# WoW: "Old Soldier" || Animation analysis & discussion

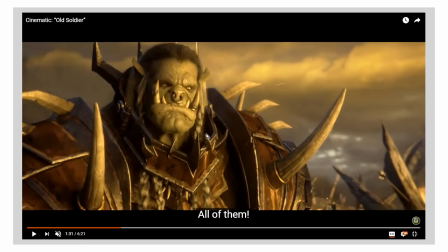8:08 They will come for us all of them. He's angry So he's clenching his jaw together. So the animators who are animating this dialogue just find that little double trick Okay, so we can communicate his defiance, his anger,
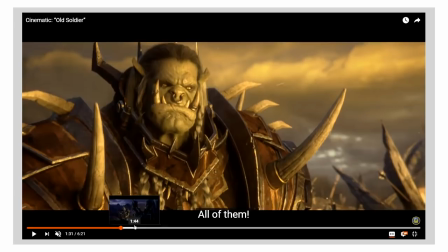8:21 his tension at the same time as we find a way to communicate that sound that is kind of difficult to do when you have got giant ass teeth in the way
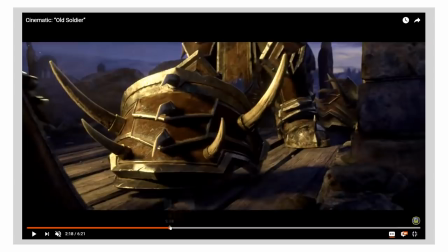8:30 of the whole thing Let's see if we can find something similar to talk about the sappy boy There aren't a lot of close-ups on his face until relatively late in the short
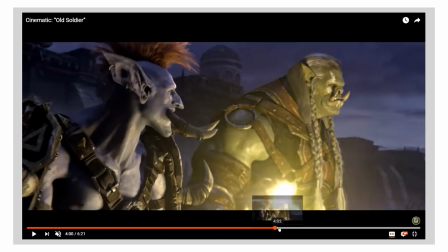8:39 So let's have a look and see
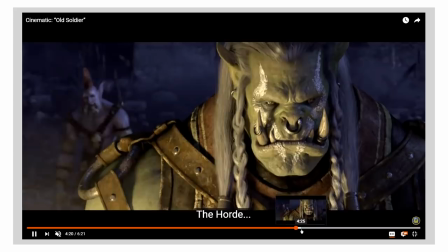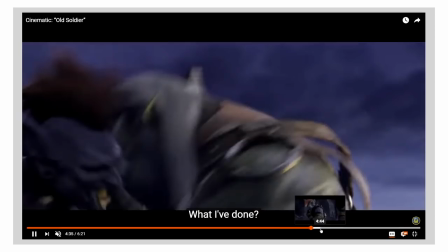8:46 Sappy boy tends not to be in like a lot of savvy boys dialogue is about how it affects our fang more than what he's saying
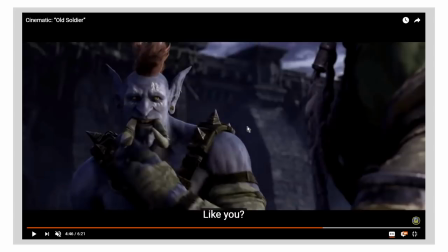8:53 So let's see if we can find See yeah,
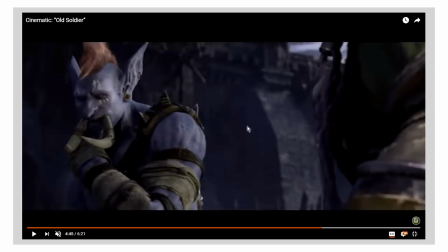8:57 see he he has to say like you and you You is a again a mouth motion that really requires you to constrict your lips a
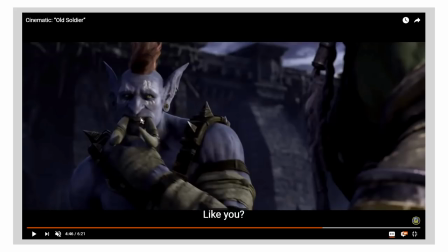9:05 lot And so for him the animators again have to find a way around those giant tusks like you can see his tongue moving You can even see his
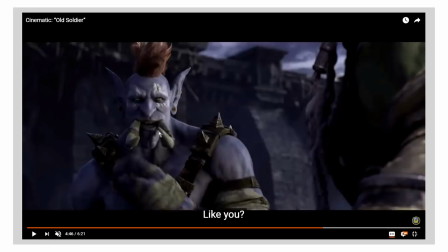9:14 tongue moving inside his mouth and he says like like You and see how I see how they just managed to get around the big toe They just kind of ignore that they're there So they give him the world's most elastic lips that just kind of close up around them and form a seal
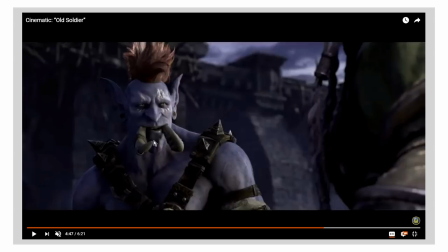9:31 That allows him to do the the ooh sound But even then you can see it
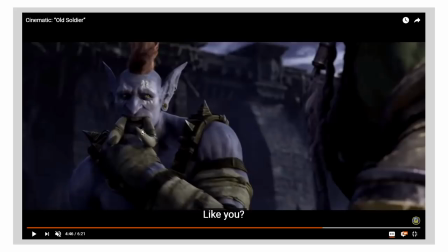9:35 it forces him to have a slight he always has a slight smile on his face, right?
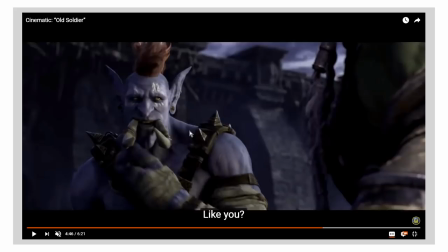9:40 It's because of the way that the tusks distort his face. It's hard to make him do an angry face It's hard to make him have a kind of sad
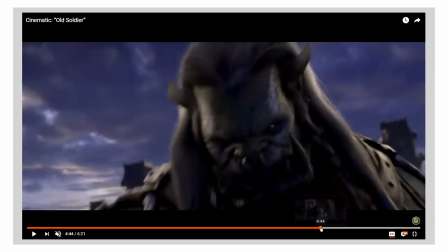9:50 Downward, you know downward smiley sad smiley expression on his face Because they always they always pull his lips up,
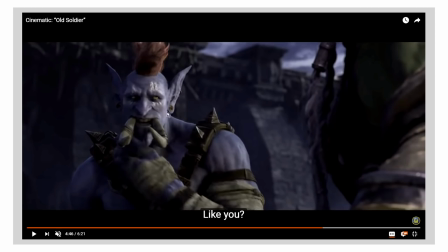9:57 which means that in order to make him look sad The eyes have to pull double duty and that's certainly something that the animators do a lot Like,
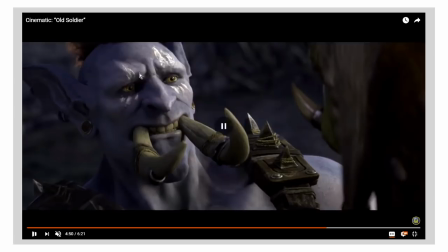10:04 when you look at Sappy Boy, there's a lot of stuff going on, especially with his eyes up here.
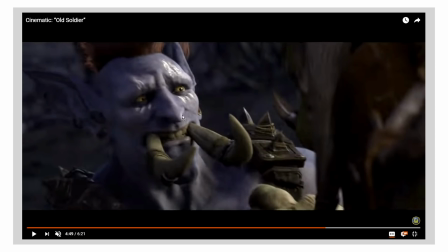10:08 You can see as Sourfang closes in, and he's—what we need here is he's shocked, he's scared, but he's also defiant. Like, he's also standing against Sourfang, so what do they do with the lips? Well, they extend them just a little bit past, like, they open just a little bit past his tusks to give him that wide-eyed,
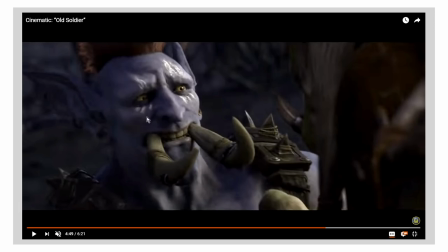10:27 showing-my-teeth-fear expression with his mouth. But take a look at just how much, how many ridges and lines and stuff that are going on on the upper side of his face.
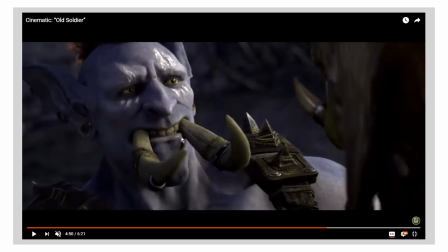10:36 Just how much work his eyes are doing to communicate the scared expression, the kind of hurt, the confused expression. And then how it hardens, right? As he composes himself a little bit, you can see that little subtle motion of the eyes.
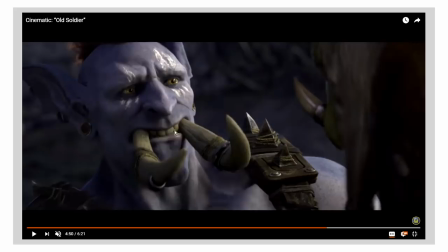10:51 And the way he kind of lowers his head and he tightens his jaw a little bit more.
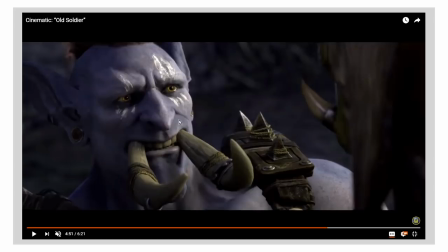10:57 All of a sudden now he looks defiant, right? He looks like, well, you can try, but I can take it.
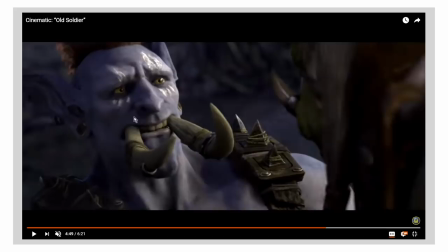11:02 And he's got little tears in his eyes, too, which is what makes him so adorable. And you can see it also in the way that his lips... You can see how they... You can see as he steals himself, as he hardens himself,
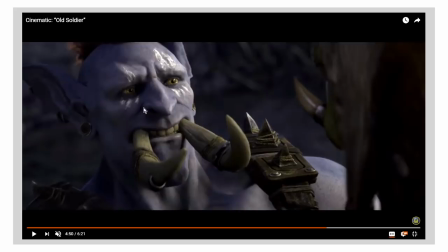11:15 look how the lines appear here and here next to his nose as he flares his nostrils and
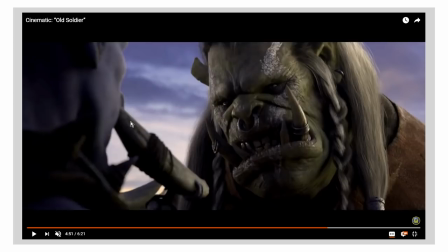11:22 he kind of tightens and he kind of tenses his expression up a little bit more in order to get that defiance that I can take
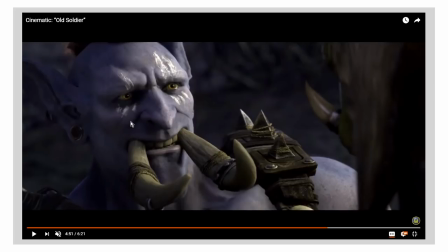11:28 anything you can dish out, big guy. I'm not gonna back down from you. I'm not scared of you Expression that that he's pulling off Because you you're limited by what you can do with the mouth like so for the orc for sour fang They have to overuse the lower jaw in order to get him to make the expressions that they need for sappy boy They have
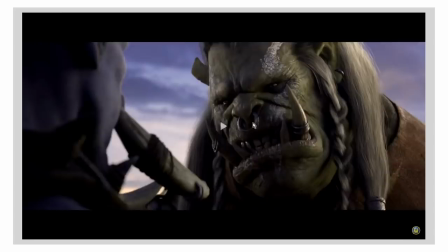11:47 to go real hard on making the eyes do the work for the expression in order to compensate for the limitations
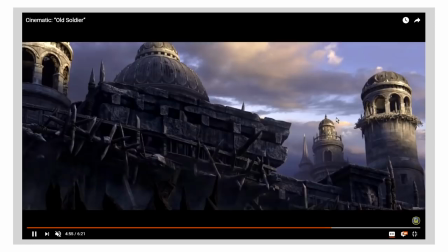11:53 that the giant ass Tusks are causing in the lower half of his face and it's just to me That's just really freaking interesting.
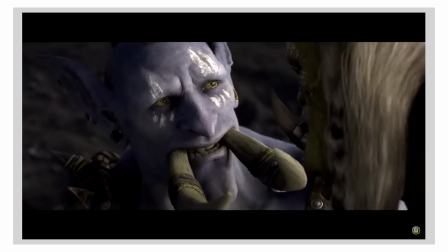11:59 It's really interesting to see how animators solve these kinds of problems because like When you watch anime,
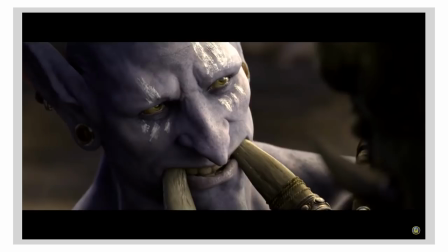12:06 for example, and you have like a monstrous character in anime There's a reason why anime has a lot of hot monster girls and it's not just because